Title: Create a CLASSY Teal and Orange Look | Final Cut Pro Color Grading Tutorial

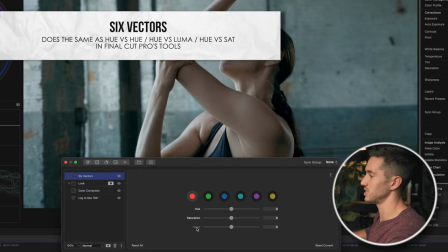This is the same as hue versus hue versus sat, and hue versus luma in Final Cut Pro's native color grading tools.
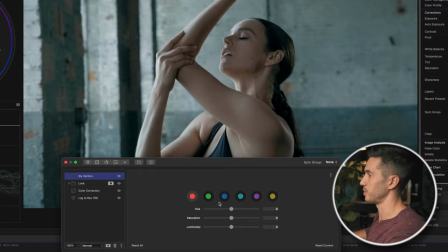And so this will allow us to dial in our colors a little bit more, but it only gives us 6 options here. If you wanna make an adjustment to more colors or a broad range, you need to use the HSL curves.
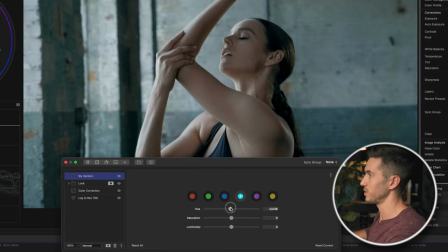So I can make adjustment to this teal just by adjusting the hue here, but I'm actually gonna leave that as is, and I may just desaturate this a tad. Next thing I'm gonna do is lower the luminosity, and this will just help to add a little bit more contrast from her.
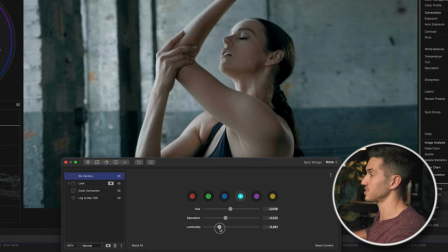You'll see that it makes the background a little bit darker, and then I'm actually may bump this up one more time, swing this a little bit towards teal. So if I turn this off and on, it just helps her pop out just a little bit more. Maybe I'll swing this a little bit more towards teal.
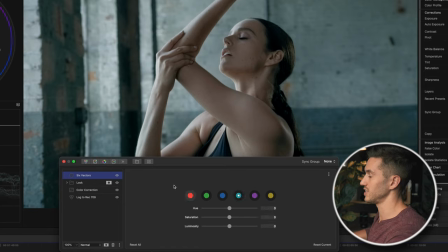And if we go into the red vector, the nice thing about this is it will select the skin most of the time. So I can change the hue of the skin just by swinging this. I can also change the saturation here. Let me reset that.
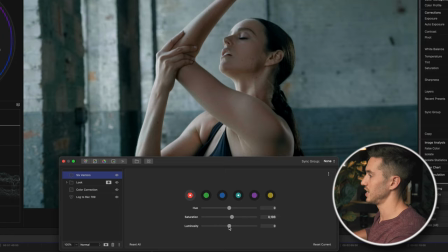So I'm going to just adjust the saturation a tad and then bump up the brightness of her skin just a little bit.
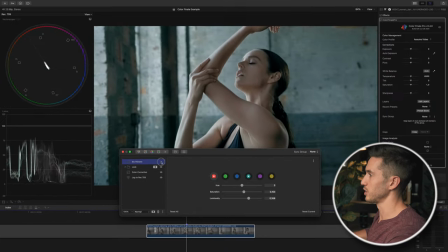So if I turn that off and on, you'll notice it just gives me a little bit of a pop. Not too much, but just a little bit. And let's just rename this, we'll name this look adjustment. La name. I don't even know what language that was. Okay, so next thing I'm gonna do is continue on with these secondary corrections.
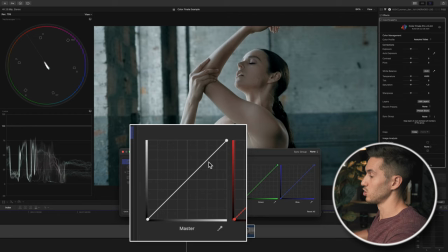I'm gonna add a bit more contrast here. So I'm gonna go to my Luma curve and I'm gonna pull down on my very darkest shadows. And that's at the very bottom of the curve here. If you look at this color curve, you have the dark that's at this very corner, that's at the very bottom.
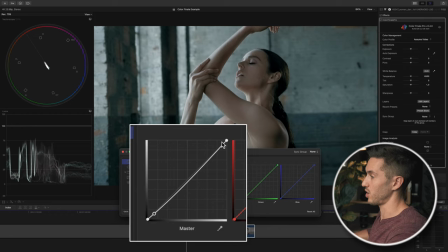And then the farther you go, the brighter it is. So highlights, midtones, and shadows. So I lower the darkest points. I'm gonna go towards the midtones and just push up here and help that pop. So if I turn that off and on, we just have a little bit more contrast, a little bit more pop in our subject.
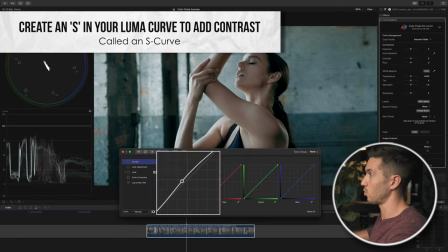I may even raise that even more. Okay, that looks fine. Something I'm noticing, I don't think that we're crushing our blacks, but just to double check, let me bring up my range check.
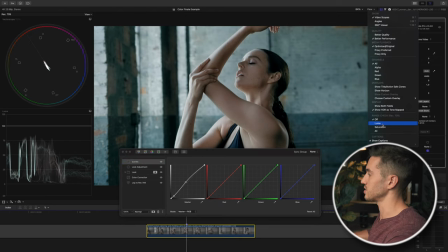And this is a feature in Final Cut Pro that allows you to check if your highlights are blown, if your shadows are crushed, or if you're overly saturated in your brightest and darkest values. So I'm just gonna turn it all on, and it's showing that I'm fine here. This isn't crushing, but I may just fade this up.
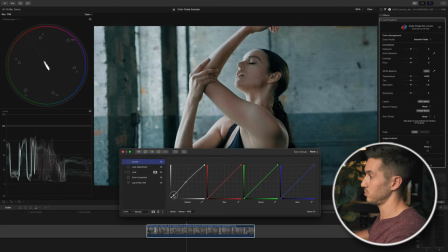Adjust this a little bit more. Okay, that's fine. Okay, that's really weird. So when I turn on my range check, for some reason, this pixelates.
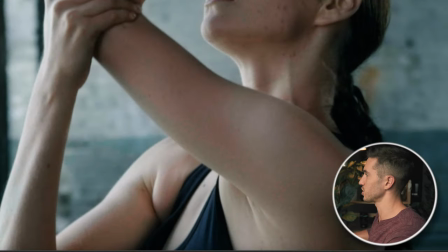For some reason, it doesn't look as good. The blur doesn't show up. Yet when I turn it off, then it blurs. That's really odd. Wow, that's something to email Funica Pro about. Very interesting.
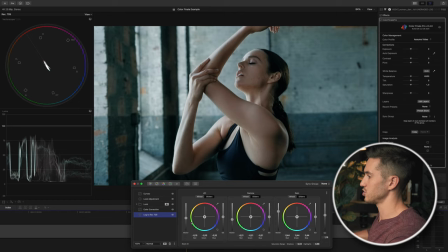You know what I may do? I may go back into my log Rec 709 and just bring up my shadows just a little bit. I want this to be a little bit brighter than it is, and that just brought it up a tad.
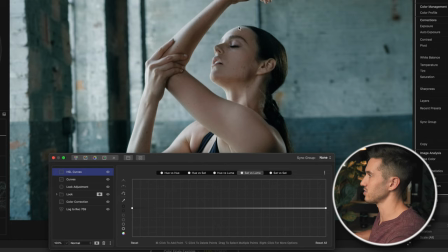The next thing I'm gonna do is go to my HSL curves, and I'm gonna take out the saturation in some of the darkest and brightest points of my image. That's just gonna help clean up my shot and make it look a little bit more professional. So in Color Finale Pro, you can go to this very dark circle, click this.
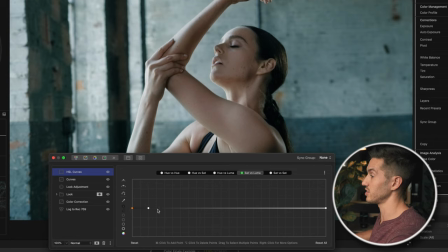This will make a selection point of the darkest areas in your shot. I'm gonna add another point. Whoops, that was weird. By pressing Command and right-clicking. And I'm gonna anchor this point here, make these smooth by selecting them, and then just bring this down.
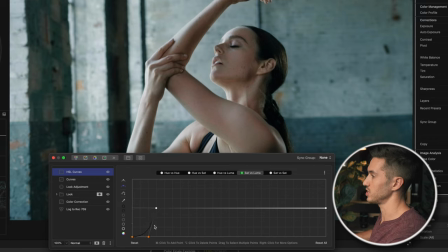And this is going to lower the saturation or drop the saturation in the darkest parts of my image. You know what I may do actually is add one more anchor point here. That's odd that it did that.
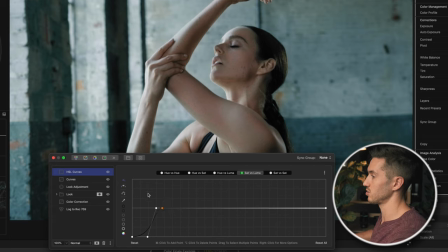And I will make this smooth and anchor this there, because I want this to be a little bit more gradual. I'm also gonna do the same thing for my highlights. So I'll click this very bright point here, which will make a selection in the very brightest parts of my image.
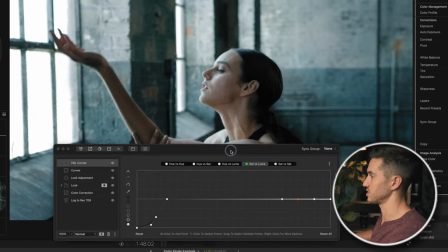Let me go to this frame that has a lot of highlights involved. And I'm just gonna bring this down. I'm gonna drop this, make sure this is anchored to the line so it doesn't move.